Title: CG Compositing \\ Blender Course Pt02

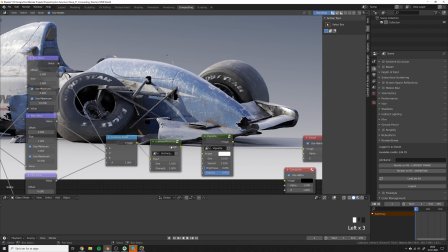14:15 Especially here in the front, you can maybe see you can see some of these scratches much better with the with the shopping okay
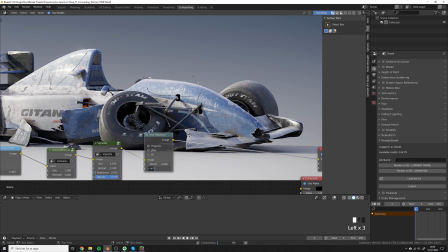14:23 so now let's add a quick lens distortion node so what you can do is add a little bit of dispersion just to add this kind of color offset in the
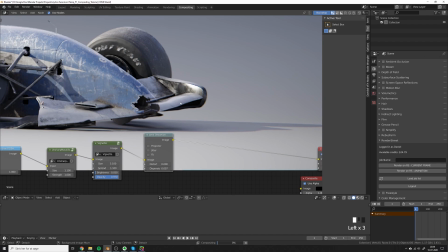14:31 edges of the of the image it can look really nice but it can also be a bit too much if you go overboard so just pick a very low value what i
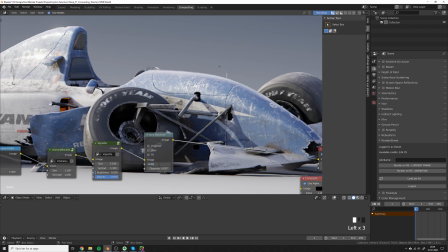14:39 also like to do is set distortion to minus 0.02 which will just bend the middle of the image backwards a
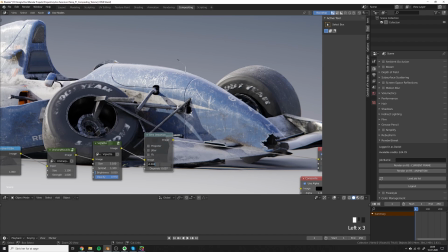14:47 little bit and this will sharpen it up because the thing is when you're using the dispersion and if we use this by itself then it would also blur the entire image because it's kind of like stretching the edges and then when you are balancing it with a negative distort then it will distort
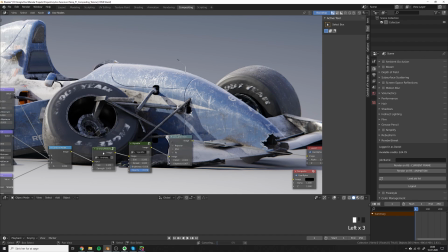15:02 back the image and then you'll end up having a sharp image again so another thing I'll do is just swap this unsharp mask to be on the other side of all these nodes and actually I think I'll put the vignette at the end too so let's go with something like this one last
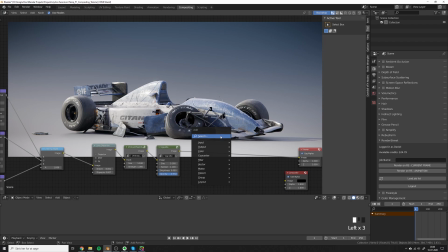15:16 thing I will throw in there is a bit of noise. So this was also a group that I added into this scene.
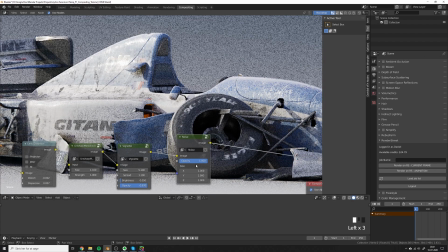15:23 So the reason why I'm adding in a bit of noise in there is because if you take a photo with a real camera you'll never have a completely noise-free image. So that's what we're just trying to emulate with this noise node. When we're trying to hit photo realism what we want to emulate is the look of a real camera.
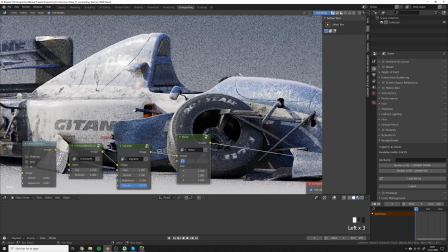15:38 So I was just fiddling with the size to find the size of the noise that I like and then I'll put this to a very low value because we don't want it to be obvious we just wanted to kind of fill in these black areas so there's something there you can kind of
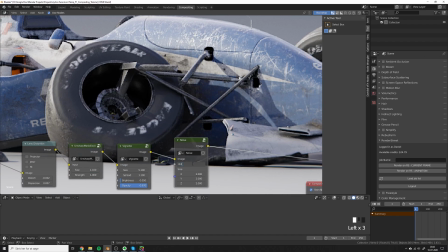15:49 see it in the background here too and it just blends things together in a in a nice way so
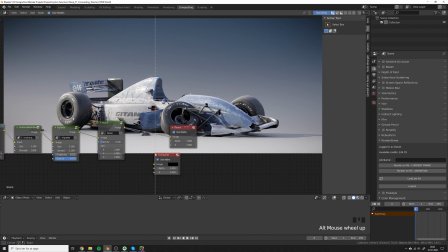15:57 with all that stuff added i think this image is almost ready so the last thing i will do is to do some color grading and most people will probably do this with notes and
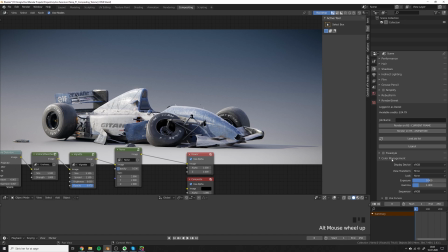16:06 that is probably also the right way to do it but i kind of like to do the color management instead maybe some people are screaming at me right
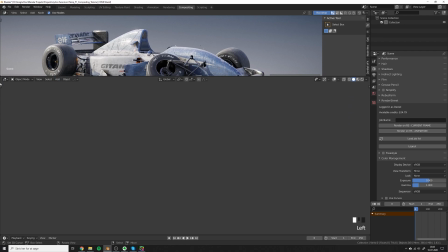16:12 now but please please bear with me but this is just the approach that I use and I find it very easy and useful so for
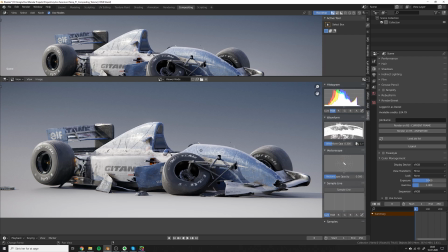16:19 this one I will just bring up the scopes from the image viewer and you can see that it's kind of like
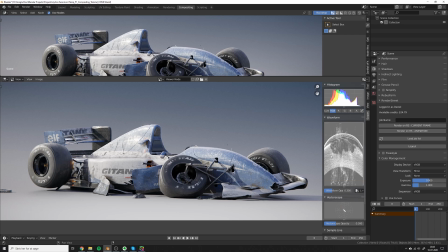16:23 scattered all over the place and that's perfect the bending thing you can see in the middle is the background so that we don't care about we only care about the car so
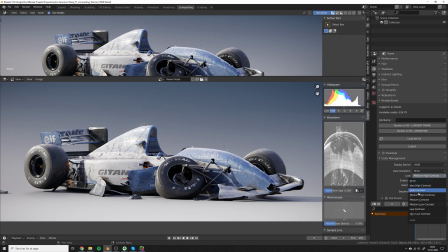16:30 but first of all let's try to add a bit more contrast and see if if we like that or if that kind of just yeah I think it's just
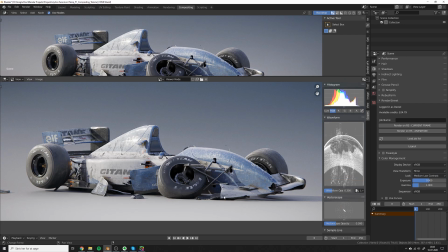16:36 ruining all our dark parts so let's let's try you know what maybe maybe we don't need to do so much to the contrast let's
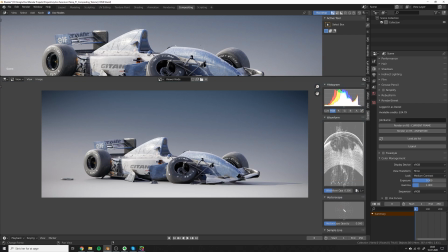16:42 try to boost the exposure a little bit to see if getting it a bit brighter would look nicer I
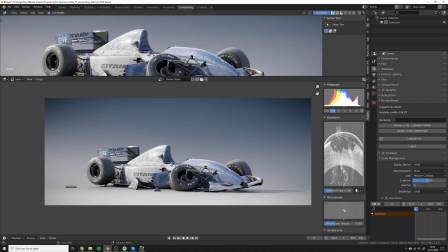16:51 think maybe a bit of brightness and if we take the gamma and pull that a little bit maybe and
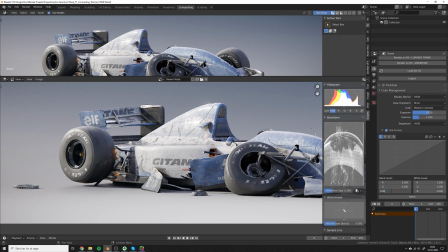17:01 we'd also use the curves to add a bit of blue to the to the dark tones and let's pull these up a little bit hmm I'm
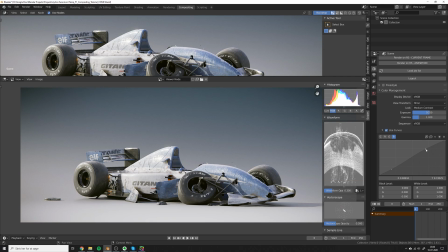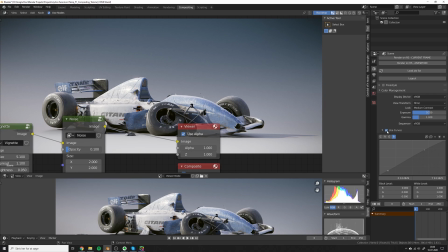17:23 not totally convinced but if you like the effect you can try to use it remember when you're doing stuff like this it's a creative process
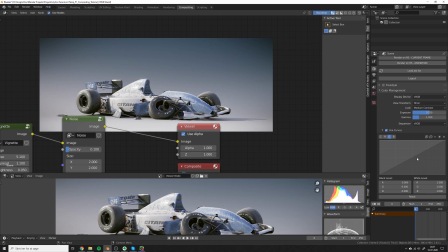17:29 so sometimes you'll end up clicking a lot of buttons and then figuring out that that was not the way to go then the only thing to do is
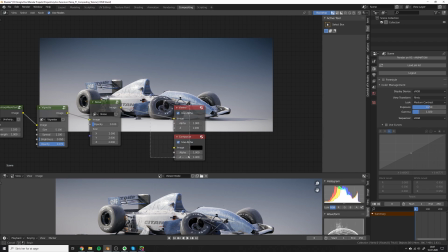17:34 just go back keep up the good mood and then work from where you got to so and also i think i would like to change the blue color a little bit so let's add a hue correct and go to the hue and let's try to color the blue to more of a teal
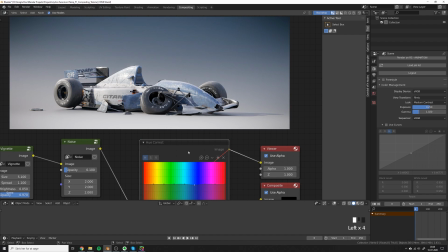17:50 color maybe like that i did a similar thing for the artwork because i wanted it to be a bit more
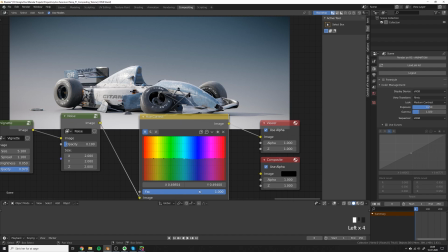17:57 green instead of blue these tweaks are very easy to do in comb you can also go back and do it in 3d but it's more time consuming and sometimes you just want to
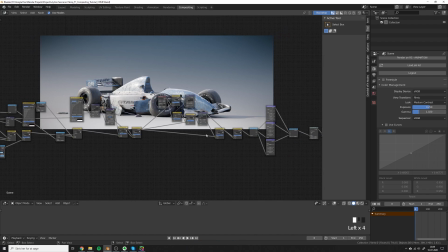18:05 to make the change quickly so i guess that was kind of it for this tutorial if we were to compare the initial with the final you can see how the final has has a bit more of this cinematic look and has a bit more of a cool effect compared to the original,
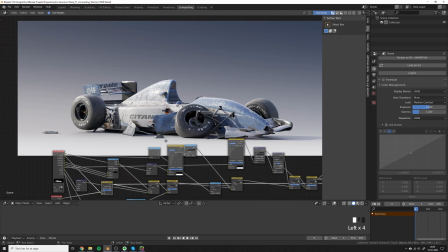18:19 which was a bit more CG looking and a bit more flat looking.